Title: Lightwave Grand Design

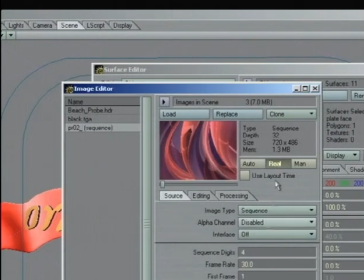[41:44]
And just in case, we're going to turn off the alpha channel. Alright, so that's good.
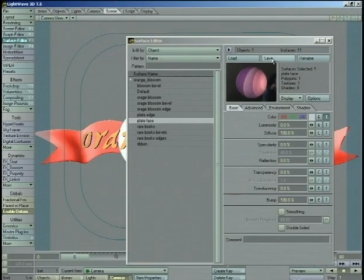[41:51]
So let's take a look and see what this is.
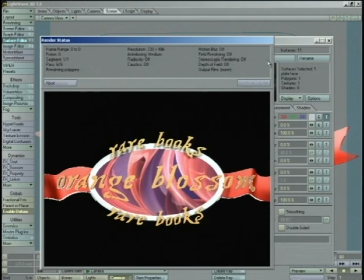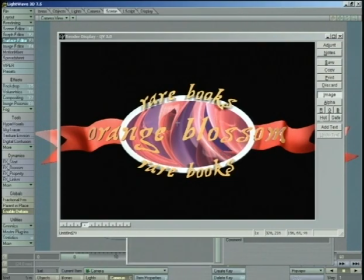[42:01]
Okay, well that's kind of cool. This is a neat background because it kind of has the same feel as what the ribbons give us.
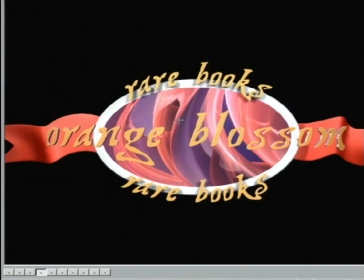[42:07]
And yet it's, you know, they're not the ribbons, they're glass. By using this background in this plate, it's giving us sort of some free animation. We didn't have to go and animate all these things undulating. We have a background already. Now the problem that we're having is that
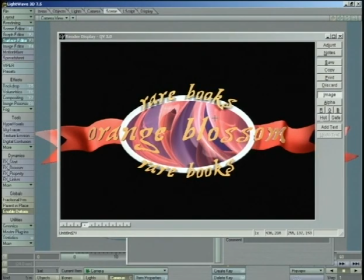[42:27]
this is so well defined that it's really fighting with our orange blossom type. And your eye is going to be watching more of what's going on here, and you're not going to be able to read it quite as well. So we need to do something so that you still get a feel
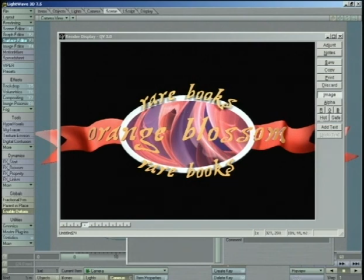[42:43]
of the color and the motion that's going to be going on back here, but we don't want it to be quite so sharp and crisp.
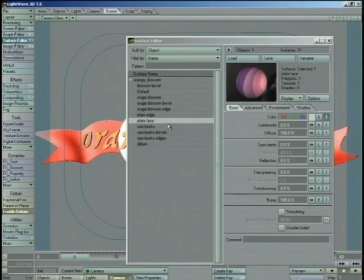[42:52]
And luckily, Lightwave, it wasn't exactly designed to do this,
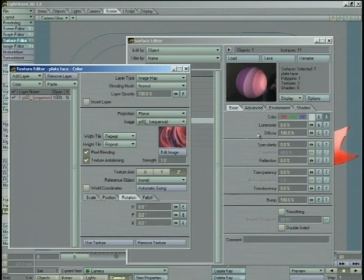[42:56]
but Lightwave has a really cool way of blurring out an image that you've got mapped onto something.
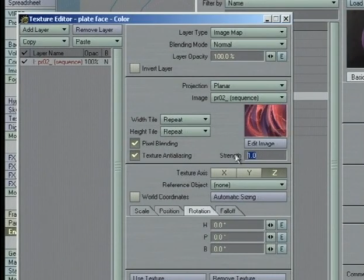[43:02]
You simply increase the texture anti-aliasing. So instead of 1, we're going to put it all the way up at 30.
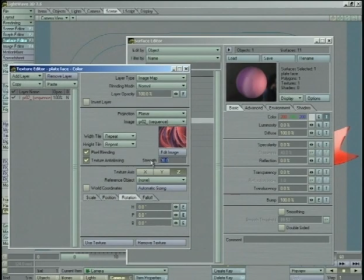[43:10]
You can instantly see up here how blurry it is. You know, this is 1, this is 30. That's a pretty fast blur. That's 15, you know, how high can we go?
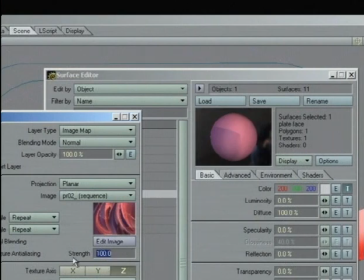[43:23]
100 is going to blur it way out. Maybe 35 might be good. Let's see what that looks like.
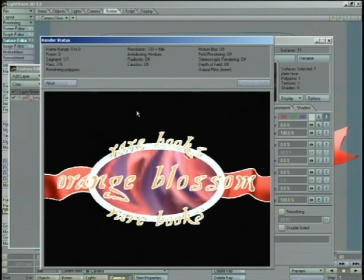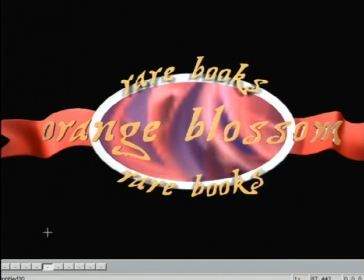[43:37]
Okay, so look at the difference. Very sharp and crisp, and it's kind of hard to read orange blossom, and just instantly when we blur it out, orange blossom stands out a bit more.
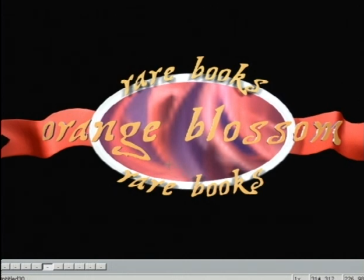[43:49]
Now here's the problem with using that texture anti-aliasing trick, is that you can sort of see some pixelization in there.
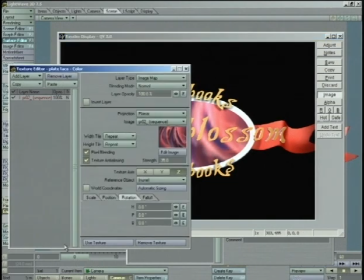[43:58]
Sometimes you can get away with this. If we were to reduce this from 35 to say 15,
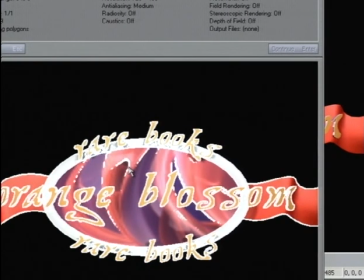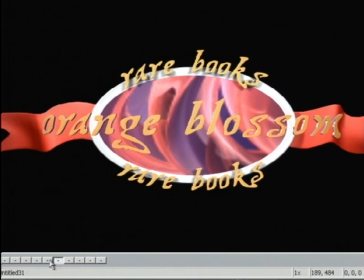[44:10]
well, the effect, it's still there, but it's not quite as noticeable. It's not these big old hefty chunks like that.
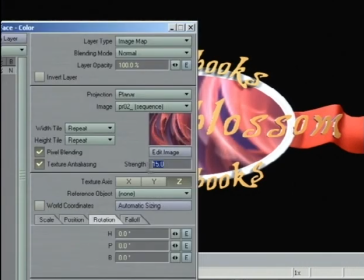[44:19]
So another way that we can do this, we can set this back to 1.
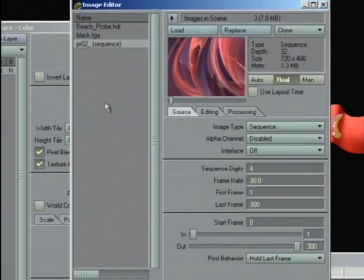[44:23]
We can also blur it out in the image editor through the processing tab by adding full precision blur. Now this is a little bit slower than the other way of doing
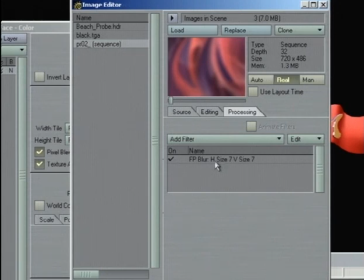[44:40]
it. Just a little bit. Chances are you'll never notice it. But the problem with doing this is that now this blur is applied to this image. If you were using this image in 100 different places, they would all get blurred. By doing it here in the texture editor, you're doing it on a case-by-case basis. It's not as nice of a blur as doing it over here, but you know, you can use it at different amounts in different spots.
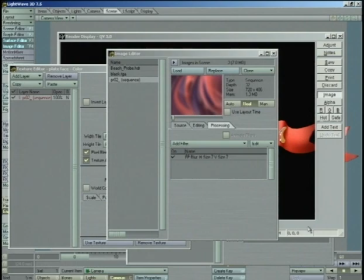[45:13]
So okay, here we go. This is with a 7 blur. You can see that's not too bad, but let's increase that.
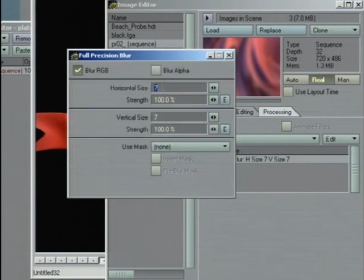[45:23]
let's go up to say, let's try our 30 again.
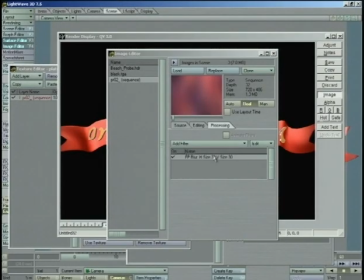[45:33]
And that's going to be probably too blurry. So we'll say 15.
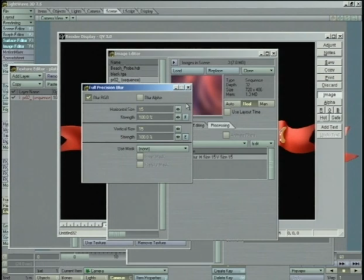[45:42]
That might be too much still, but
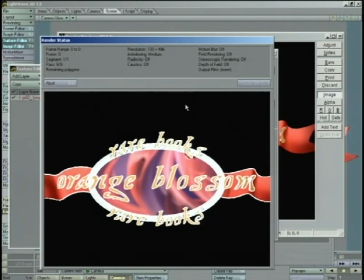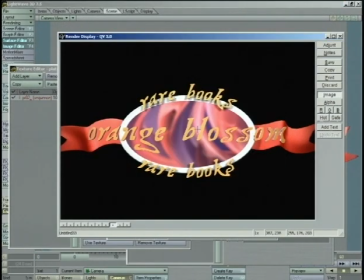[45:50]
well, no, I think that kind of works.
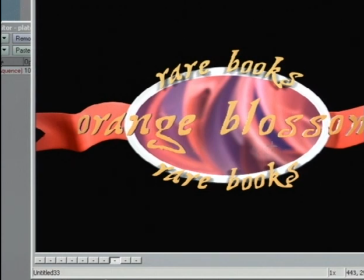[45:54]
That'll give us the same motion that background has. It's going to give us the same colors, but you can see that the orange blossom definitely stands out. Now, it's still not good enough for me. I still am kind of losing orange blossom in some places. So let's close some of this stuff. Make some space for me.
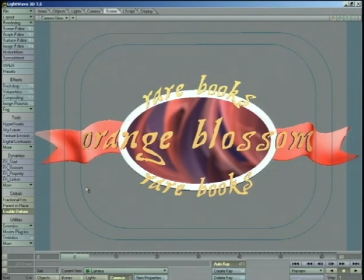[46:14]
And what we're going to do is we're going to open up the Objects Properties panel for the orange blossom type.
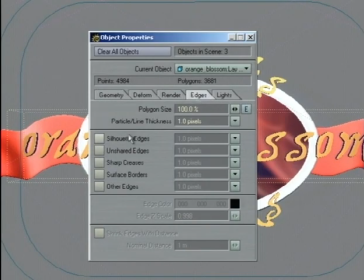[46:22]
And we're going to turn on edges. Turn on silhouette edges at, say, 2 pixels.
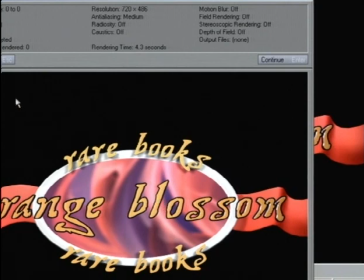[46:34]
Okay, 2 pixels is a little much. It's a little fat, but you can instantly see what I'm trying to do.
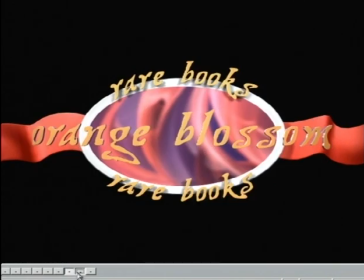[46:41]
I want that to really pop off.
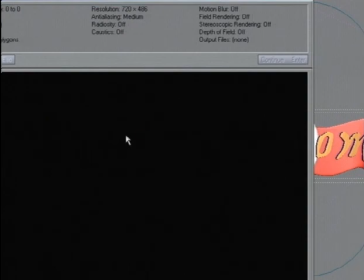[46:47]
Take it down to 1.
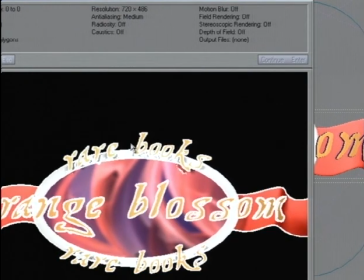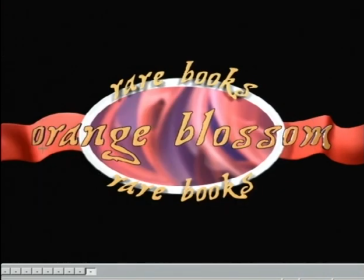[46:54]
Okay, that's a lot better. I mean, look at the difference here. If you can't read that better, then I don't know, you got eye problems or something.
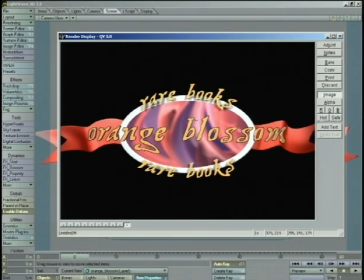[47:09]
Now, this is a little dark. I don't want to be using just straight black.
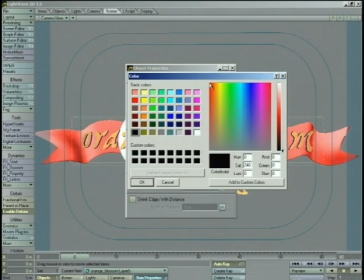[47:13]
So what I'd like to do is change my edge color from black, and I'm going to use sort of the same red that I'm using in the
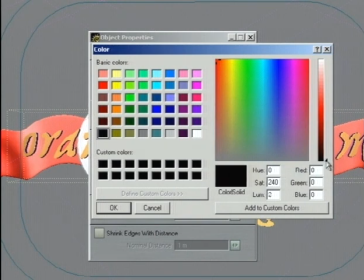[47:23]
ribbon, but it's going to be much darker. So we'll put it in around about a 45 on red, 0 on green and blue.
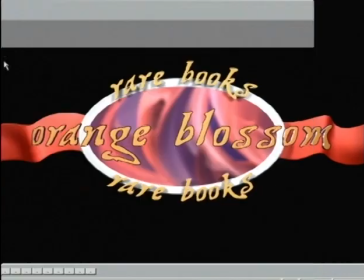[47:37]
And this is going to be a real subtle thing. You may not notice it.
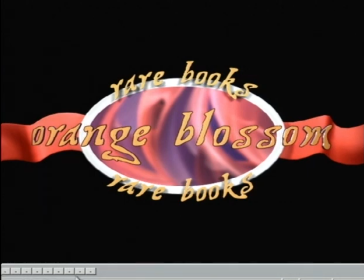[47:45]
It may be hard to see on the monitor there. But what it's doing is it's just giving just a little bit of red into these edges along here.
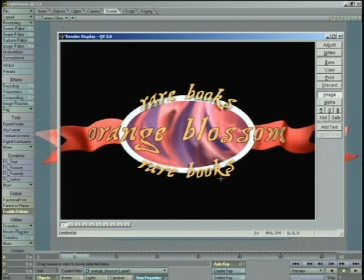[47:56]
Just enough so that the black isn't quite so stark. And it's helping, it's definitely helping set the whole thing off. Now, the problem with doing that now is that Rare Books looks like it needs it too.
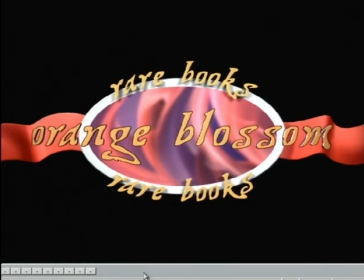[48:11]
So we're going to try it on there as well.
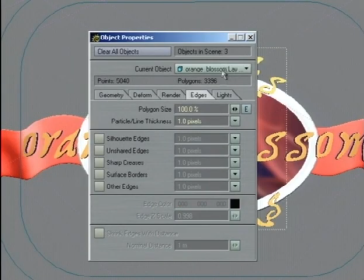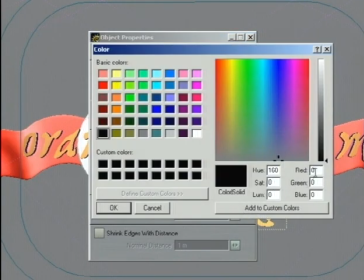[48:19]
And we'll go back into the color. That was a 45 on red and 0 on everything else.
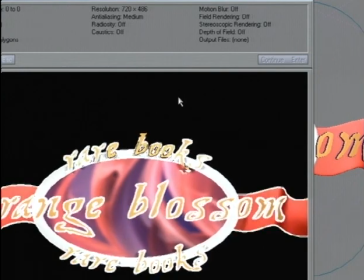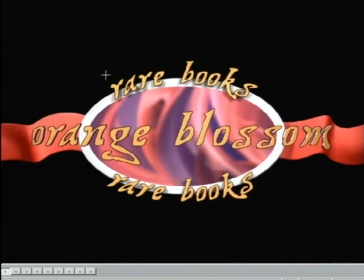[48:35]
Alright, there we go. Now that's looking pretty nice. Now, the last thing we want to do is we want to change this frame so it's not completely bright white.
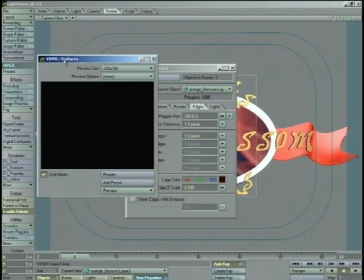[48:46]
So let's open Viper here. We'll do another render test real quick.
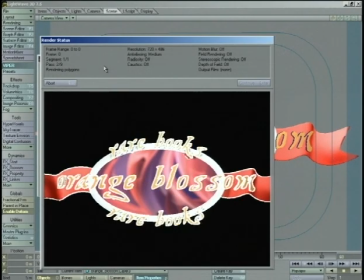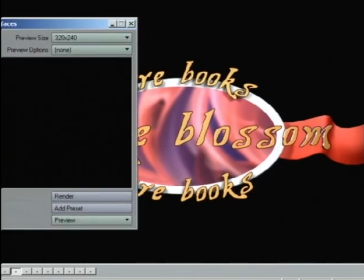[48:56]
We're going to use Viper to adjust our colors and everything, well, in real time.
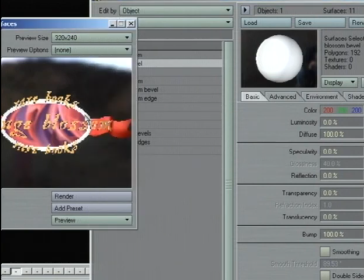[49:04]
We can click on it to select the proper surface,
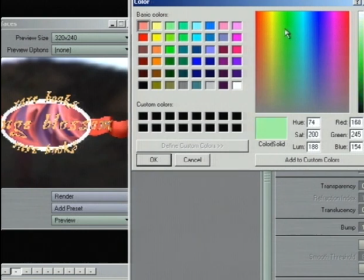[49:09]
Blossom Bevel, and then as we change our colors, like if we wanted to make it a bright green, it's going to update right there.
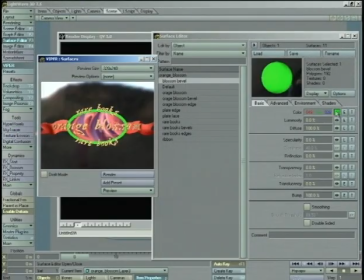[49:16]
If we turn off draft mode, you can see it a little bit better. This will save us from having to do lots of F9s.
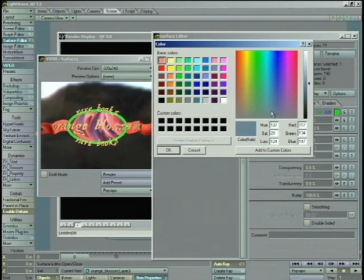[49:23]
Now I'm thinking kind of a silvery color.
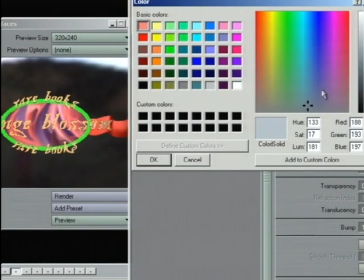[49:32]
So it's a little bit of blue, not too much, but it's kind of a grayish color, like that.
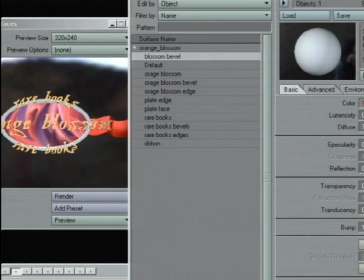[49:39]
And that's a little too bright. We're going to bring down diffuse, turn up specularity, make these highlights
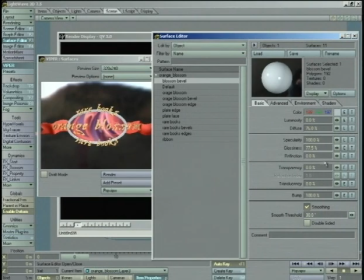[49:47]
nice and tight, turn on smoothing at 30. We'll add yet another one of our gradient maps.
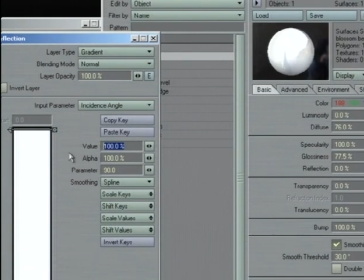[49:57]
But instead of going all the way down to 0, I think we'll start at 15.